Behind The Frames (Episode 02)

So when I got cast these shots, I was definitely very intimidated, but I was really excited too. I fenced when I was a teenager, so the opportunity to do some sort of big sword fighting was really exciting. And also it was a fun little action beat, and it was kind of nice that the sequence of shots sort of had a start and an end.
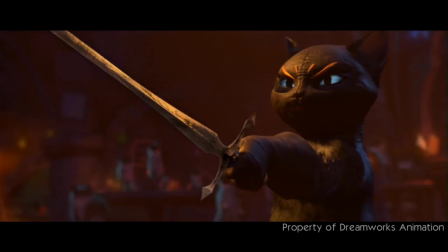[0:39]
So I knew it was going to be something that potentially might wind up on my demo reel one day. But it was also going to be really difficult and, very physically demanding shots. And I'm still getting used to the software and the pipeline and everything, and really just sort of making the transition from visual effects to animated feature. So I knew that I could really get overwhelmed in a hurry, and I wanted to make sure that I didn't waste any time. So the first thing I did was I kind of went through the chunk of shots, looked at the storyboards,
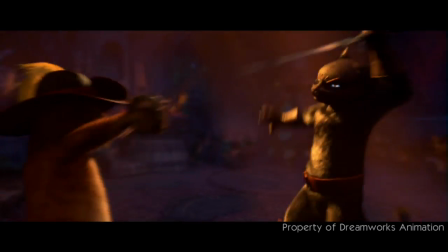[1:06]
kind of thought about the beats involved, and really tried to shoot as much reference as I possibly could.
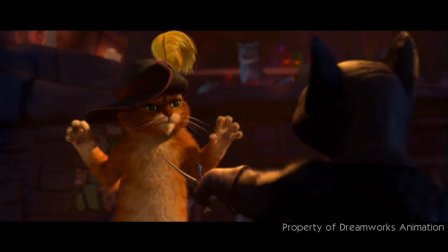[1:12]
Like even for the sword fighting shots where they're bouncing through the air, I shot some reference of myself just sort of on the ground,
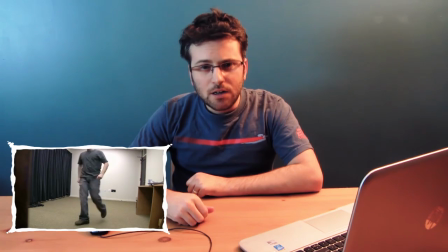[1:18]
just sort of turning through the air, getting like a running jump,
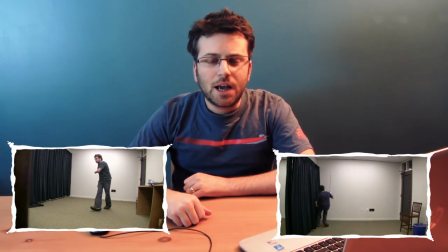[1:21]
and just kind of starting to get like an anticipation and seeing how I could actually kind of create the torque and the
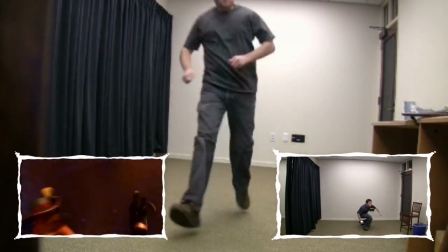[1:27]
lift that Puss would use in the very beginning of his jump that could potentially at least be a starting point, and then I could sort of exaggerate on top of that. For Kitty bouncing through the air, I looked at a lot of like trampoline reference and some high divers, and just really just anybody tumbling through the air that I could really think of. A lot of Olympians just trying to sort of see what was involved in the body to actually create that amount of torque.
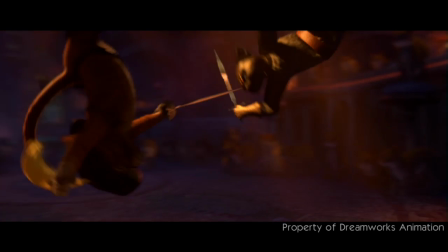[1:52]
And I tried to use the body's natural sort of twisting to actually get it up in the air like that as a way to sort of create anticipations actually for the sword fighting.
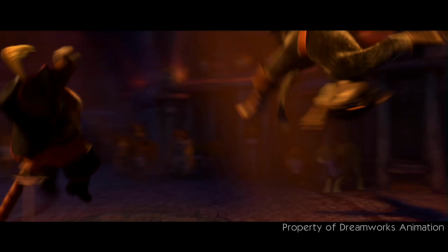[2:00]
Like, when the body is actually kind of already twisting through the air, I then kind of used that as an anticipation and did a sword strike through that.
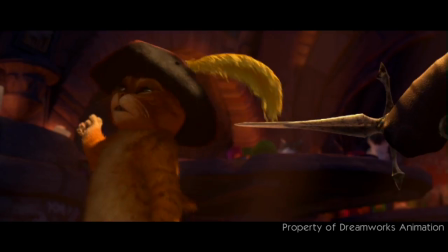[2:10]
For the disarming itself, that's kind of just straight out of like, a Broadway play or something. It's big, and it's not necessarily how you would actually do it if you wanted to disarm somebody, but it's a big sort of flourishy kind of thing.
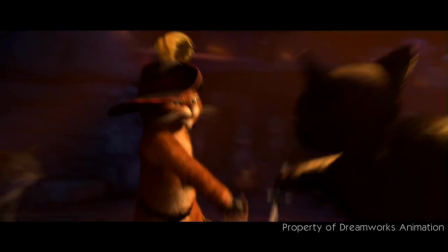[2:23]
It motivates the camera move, and it's very, very clear for the audience, especially with the sound effect. Now, compared to these action shots, you'd think that these next two close-ups would be a breeze, but I actually had a really difficult time with these couple of shots.
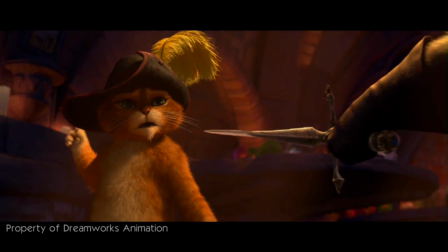[2:37]
A lot of it was sort of the time involved, like getting the beats to read, and especially in the one where Puss sort of lunges at her with the guitar,
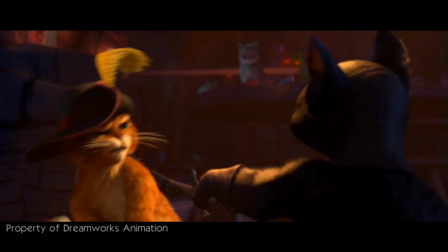[2:44]
getting the weight of that across and kind of making sure that that worked with the cut of the next shot were really difficult.
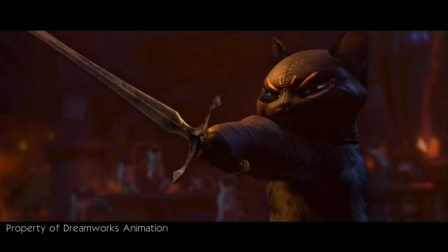[2:49]
But these two close-ups were really difficult too.
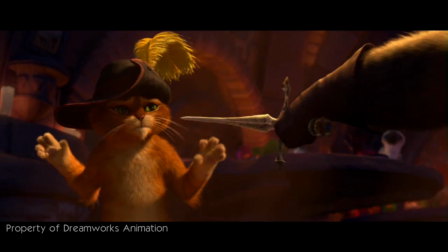[2:52]
This first one, when I shot video reference of myself, I was really busy and broad, and I was kind of like too nervous.
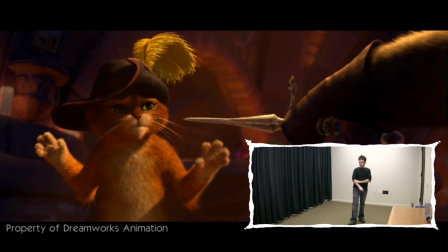[2:59]
And I kind of tried to find an animation, did a couple of different takes, and it just wasn't working.
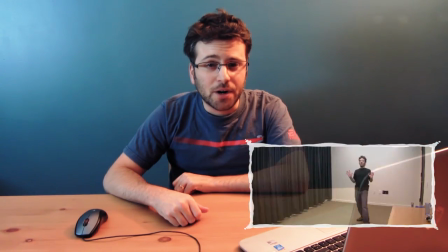[3:05]
So I actually wound up getting another take from another animator, and her take was super clear.
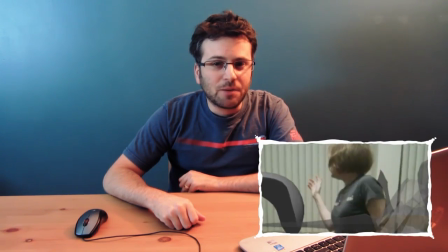[3:10]
It's super simple. Seeing her first take was like this big light bulb moment, because immediately I saw that, just getting a nice,
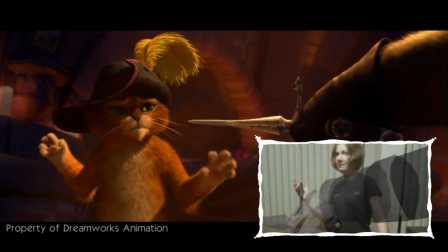[3:18]
clear facial expression, getting the specific reaction that Puss would have for kind of losing his sword in this moment,
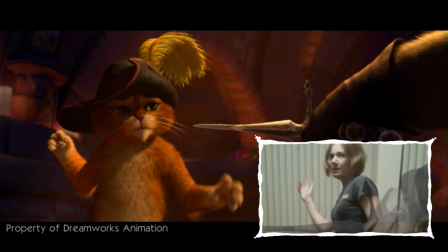[3:24]
because this was supposed to be the first time that I ever kind of was disarmed and beaten, because he's this great swordsman and everything. So yeah, it was just kind of seeing her take and just how clear it was and how simple it was. And immediately, like, the shot became 1,000 times easier to animate.
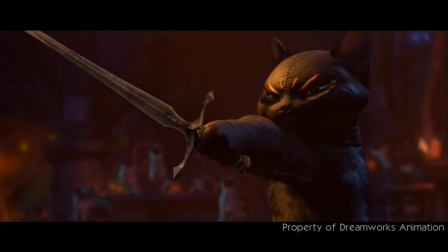[3:40]
So this next shot too should have been really simple, but again, I was kind of trying to maybe do too much with the shot. And I kind of tried to sort of get her to have this sort of condescending, sort of proud posture, really kind of having her look down her nose, like right as she puts the sword right underneath his chin. And, I still kind of like that idea, but the director thought it'd be a little bit more intimidating if it was like just sort of a look down, and again, a very simple expression, one clear idea, just sort of like the head bringing the head down, bringing the arm up, kind of bringing the attention all sort of central.
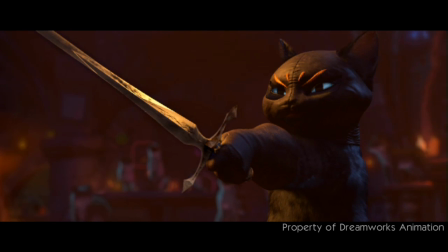[4:14]
And, I kind of liked my take at the time more, but when I saw the final film, it actually worked pretty well in context, and also there was a little bit of a laugh added. And that kind of was an important lesson too.